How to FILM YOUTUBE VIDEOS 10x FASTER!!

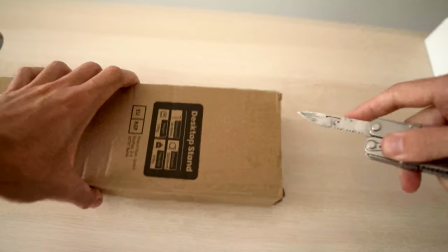0:00 I turned my small spare room into the world's fastest YouTube production studio to teach you how to set up and film videos in under 15 seconds that look like this.
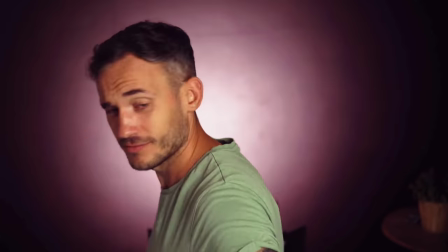0:07 But not only that, I also threw in an easy to use thumbnail wall, managed to eliminate tons of kit to save you loads of space and the best thing about this is the entire setup can be controlled at the touch of a button. Because I figure when it comes to YouTube, time and space is probably one of the things you struggle with the most. It doesn't have to be and it doesn't have to cost the earth to fix either. So in this video, I'm going to show you how to build your very own high-speed space-saving YouTube studio. So where do you start if you want sub-15 second setup times without sacrificing quality? Well, you start with a pen and some paper, or a laptop. Either way, you need to write a list of what's important for you in that room.
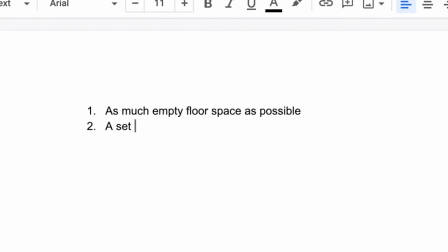0:43 So you can eliminate anything that isn't, giving you more space, which will allow you to make videos faster.
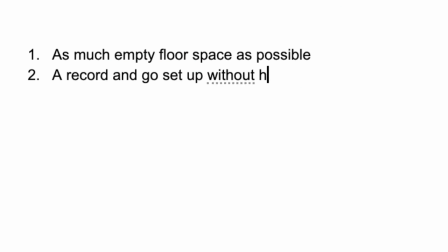0:47 So for this project, it's really all about space and speed, but you might want to add more to your own too.
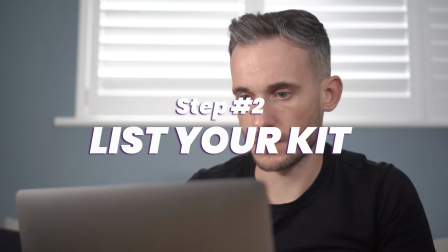0:52 And the next step is more planning to organise what needs to go into that room. Now I found this cool software where you draw out the room and then you can play around with different furniture setups.
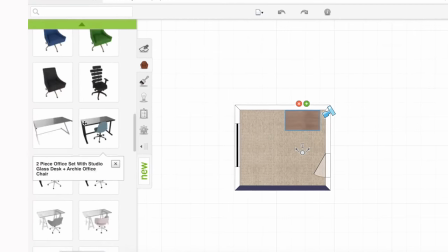1:00 Now this was great because it made it really obvious that there was only one way we can actually arrange the room without windows and doors being in shot all the time.
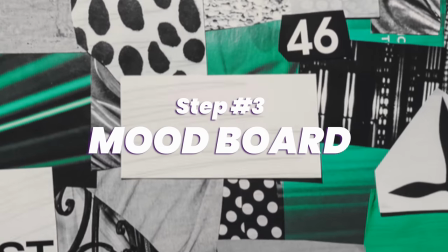1:07 So then we have your mood board. And this is where you're going to plan the look of your video's background. Now because Film Booth has a colour scheme, I want to incorporate that into my shot somehow. But this can cause a bit of a problem. You see, I took the same approach to the room last time I painted it and I went with yellow as it matched my side business's branding.
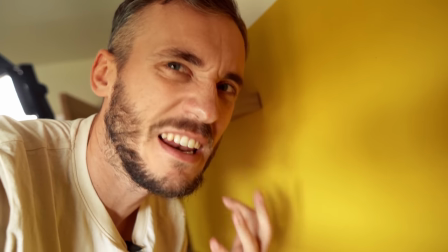1:24 But the thing is, when the light bounces off the yellow, it bounces back like a yellowy light, which goes on your skin, which makes you kind of look all mucky. So what I decided to do this time was only paint the wall behind me a colour,
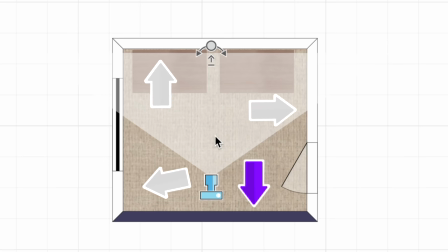1:35 and then make the rest of the room white, as that should make my skin look more natural as light bounces off it around the room. And now the next thing to think about is, what do you actually want behind you?
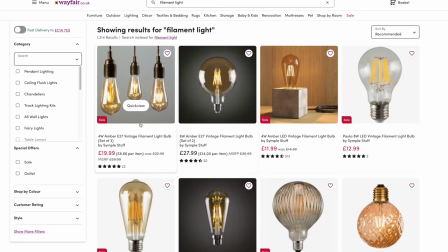1:43 And because my space is small, I decided that I'm just going to keep it simple, and I looked at a light to feature in the background, as well as some kind of green plant,
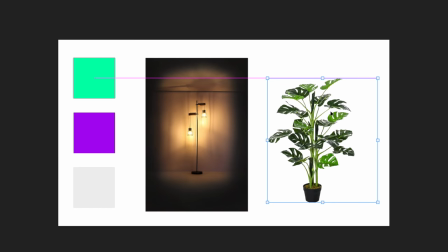1:51 which I was hoping, when blurred out, would look kind of groovy. Groovy?
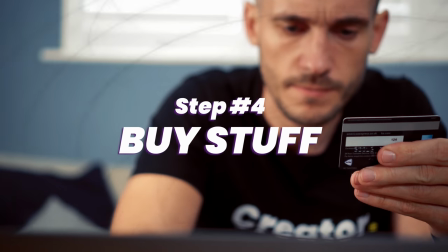1:56 Now the next step is to buy the stuff that's on the mood board, along with some space-saving gadgets and gizmos that I'm gonna get to in a minute. And then we just need to paint the room.
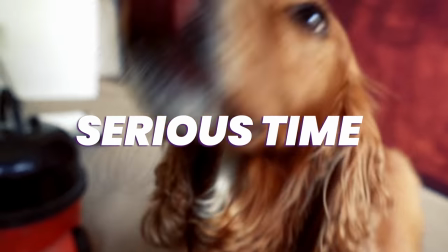2:09 It took two days, and now we need to address something that's actually quite serious. This is my smartwatch, and it tells you how many steps that you do a day. And it turns out that on a good day, I do about 3,000 steps, but often I only do 1,000. and if you don't know you're supposed to do 10 000 steps a day for your health now this is because i spend so much time writing and editing and sitting at a
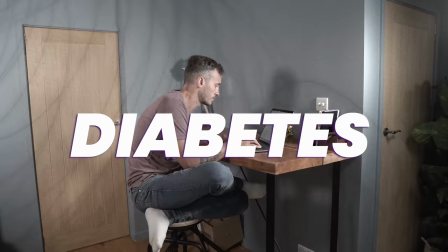2:28 desk and not moving increases your chances of getting diabetes obesity and also heart problems and i know that
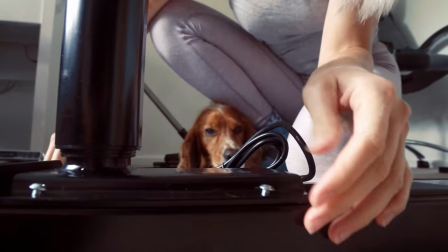2:34 there are tons of creators out there who might actually be in a similar situation to me but there is a really simple fix here and that is just to move more and you can do
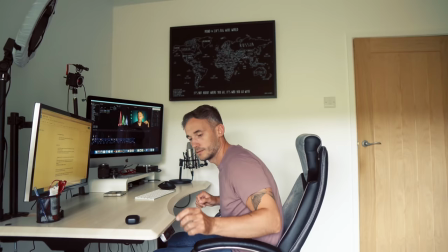2:41 that with one of these a height adjustable desk it'll fix your posture and it's going to help fight off some of those nasty health issues that I spoke about.
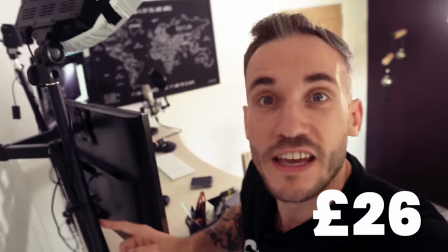2:50 And this is the bit that I'm really excited about. So I bought like these cheap pole thingies that you can attach things to off Amazon and you just clamp them to the desk like this.
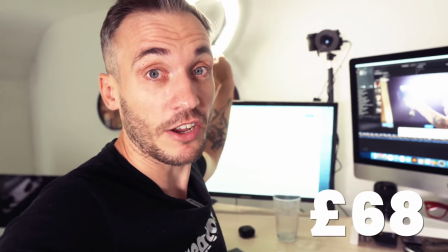2:59 And then I've put a camera on this one and then a cheap ring light on this one and then I've put my mic on the desk on a little stand. So all I have to do if I want to frame myself is push this button here. Look, everything moves for me.
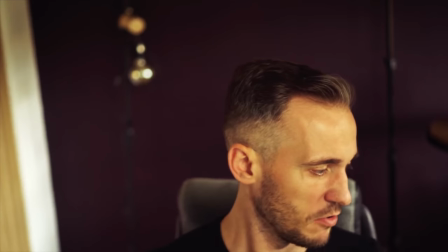3:10 And then I can just grab a chair. Nah, still not right. Never mind, just push my desk button. and the great thing is because everything is attached to the desk there's nothing on the floor so there's more room now the pole thingies they were really cheap so even if you don't have a fancy robot desk like me it's still 100% worth getting and also it gets better I have a capture card which goes into the back of my computer which basically turns this camera into a webcam so I can monitor myself and see what's on screen
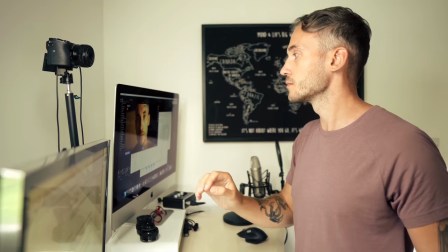3:35 here all the time which makes framing things super easy it also means I can look it up to YouTube lives zoom and then watch this let's
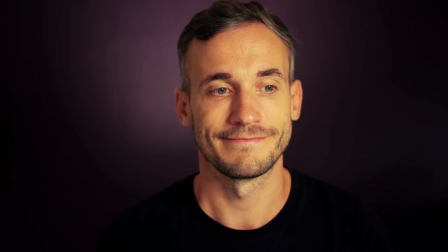3:41 take some thumbnail photos because of the plain wall i just raise my desk don't have to move anything i can take the photos and the plain background makes it
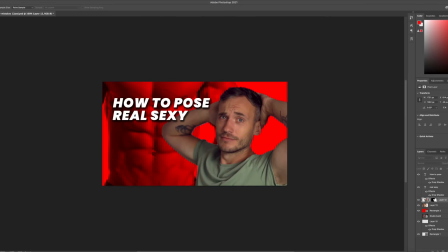3:48 really easy to cut myself out after to using the thumbnails and again i can see this all happening on the screen on my computer so i'm always aware how ridiculous and annoying my thumbnail faces are the thing is we don't just want speed we want quality too so now let's
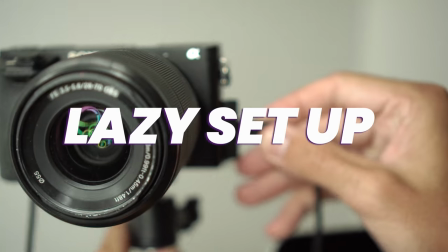4:02 look at creating some different setups starting with my first one the super lazy one now this light here you can position in many different ways but i
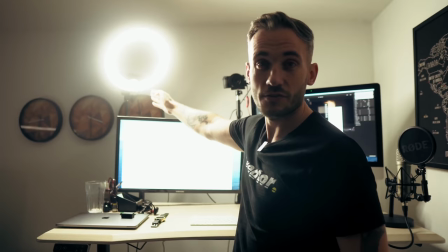4:09 like to have it about 45 degrees from where the camera is.
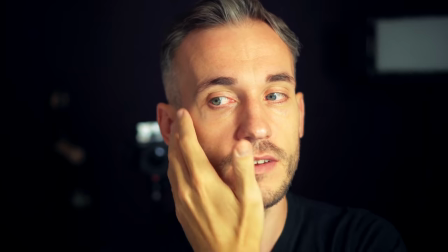4:12 And what that does is gives me this nice bright face here and a nice slight shadow come around here and it looks cool.
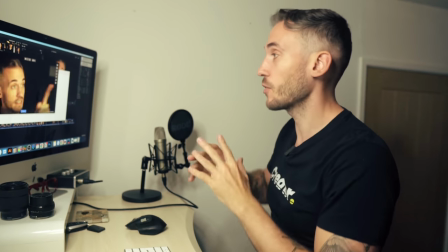4:18 Now because I decided to paint all of the walls white in front of me, the light to the side of the camera is actually bouncing off this wall and it's causing a bit of fill in here.
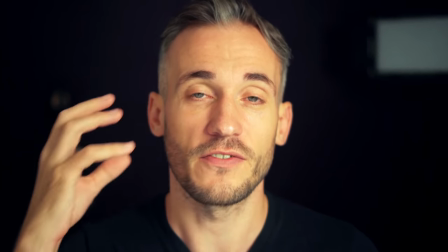4:27 So usually you would have a second light up there that wasn't quite as bright that fills in some of the darkness so it doesn't look too dramatic or too harsh.
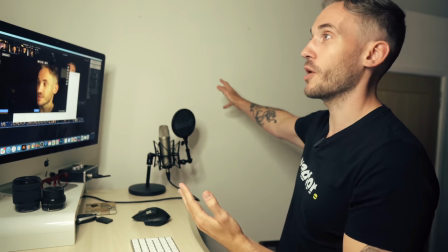4:35 But because of my tiny room and being close to this white wall, it means I can have this effect with one light.
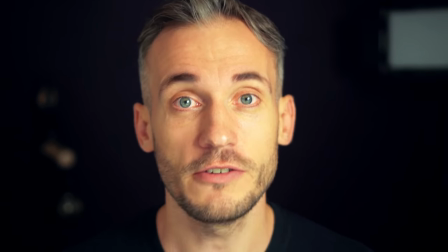4:39 But at the same time, if I do want a harsher shadow, quite easily just pop this dark picture on the wall.
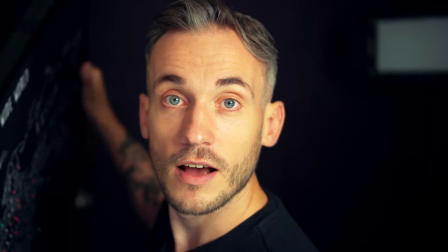4:44 But look at the difference. So we've got the dark here blocking out the light and then when I take it away, can you see that there's more fill on my face?
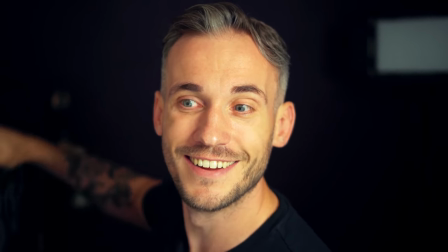4:52 Darker. Less darker. Oh, actually I think that's a little bit too much bounce.
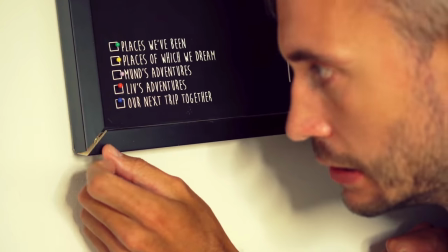4:59 So the perfect place was actually just to hang this on the wall. And that's given me the exact kind of look I wanted, which is super convenient because that picture was always on the wall.
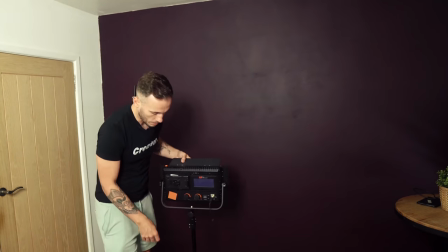5:07 So now what I'm going to do is I'm just gonna put a light behind me pointing up at the wall and hey presto we have our first look sorted.
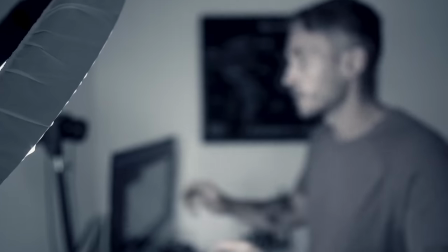5:15 But will I be able to set it up in under 15 seconds? Well stay tuned to find out and hit subscribe. Now I'm not gonna lie this purple is not quite what I wanted.
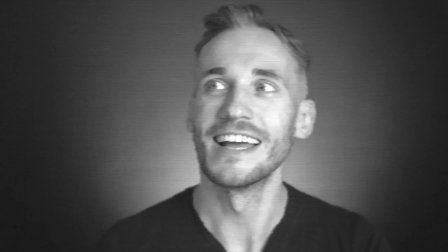5:21 I'd recommend you buy a small testing pot before you paint the entire wall. Unfortunately I didn't have the time.
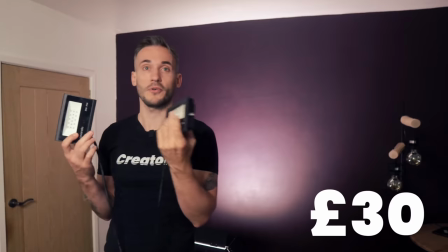5:26 But this is a real easy fix. So I've spoken about these cheap coloured lights before so I'm just gonna position them behind me and then weee.
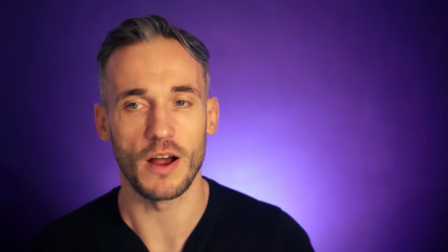5:34 Alright and now we've got some more vibrancy right but it's a little bit too vibrant so i can change the entire color of the wall too if i like
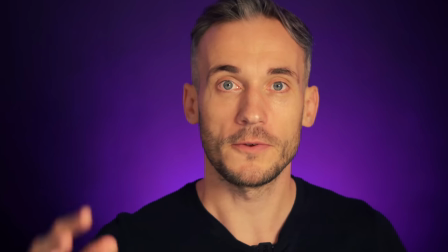5:41 and i think that looks pretty cool so let's move on to lazy look number two i'm just going to add the things i put
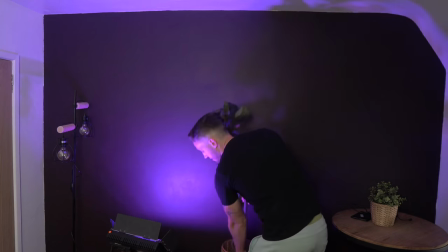5:47 on my mood board earlier and create a slightly different set okay so the light's kind of working there but the plants not
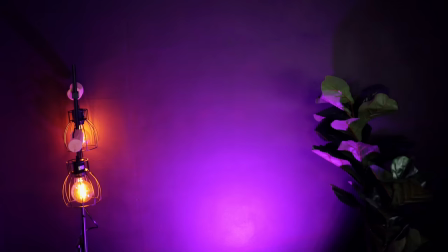5:53 really doing anything now i could have just pointed another light at the plant and that would have solved the problem but i don't want another light in the room because that's
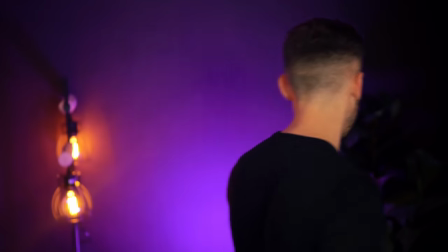5:59 more floor space and more setup so let's try something else all right so it's a little bit kind of sex-dungeony.
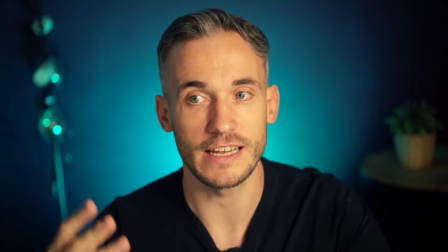6:04 That is working nice. So something we need to talk about here is the look that I've created is down to the lens and lenses was making everything behind me blurry
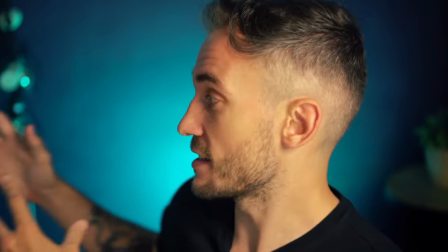6:12 and this is really important if you have a small room and you don't necessarily have much room behind you you can still get this blur so long
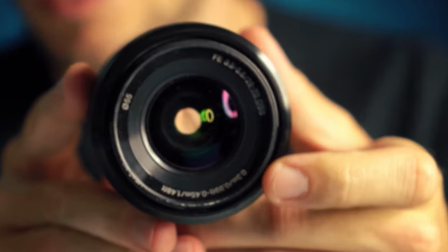6:20 as your lens has the ability to have a low aperture. So often on a lens you'll see these little f numbers knocking around the side.
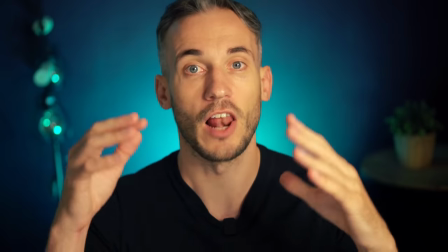6:27 This one here says 3.5 to 5.6. Now the lower that number the more you can blur stuff behind you.
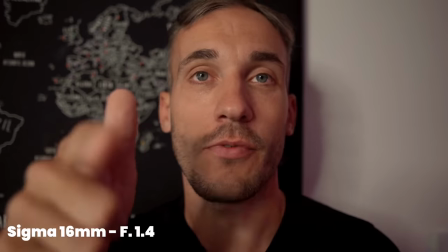6:33 So right now as you can see I'm about an inch away from the wall and if we look at this lens with a low f stop you can see it's still blur.
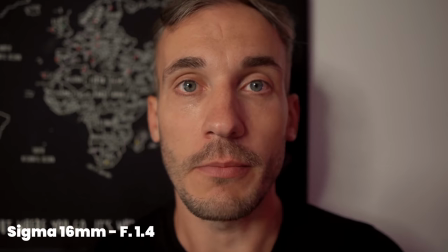6:40 So even if you only have a very small amount of room behind you you can still achieve that look.
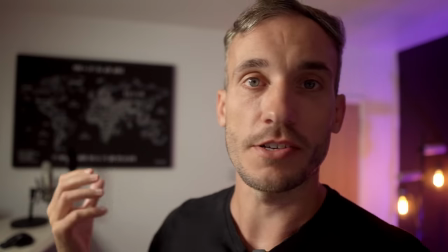6:44 But ideally the more depth behind you the more blur that you can get. But I guess the question is can I go from this to this in under 15 seconds? Well let's find out. On your marks, get set, go. Camera on.
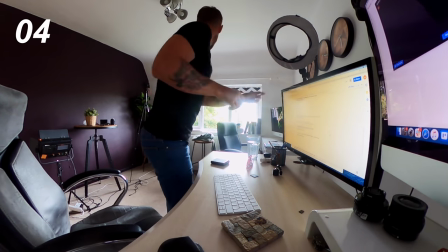7:00 Light on. Blind.
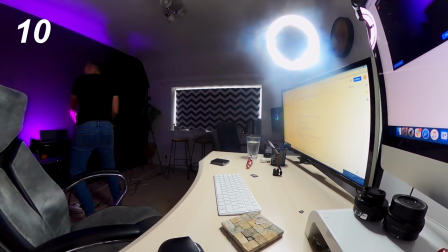7:06 Light on. Light on.
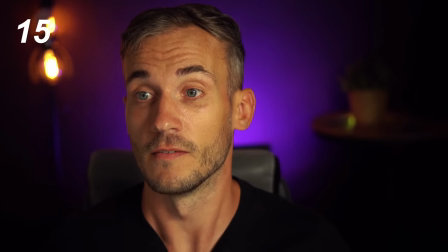7:11 Adjust the desk. Not bad, right? And although this isn't quite exactly the look I'd hoped for, it still looks great, but at the end of the day, it's just so flipping easy to use and a complete time saver.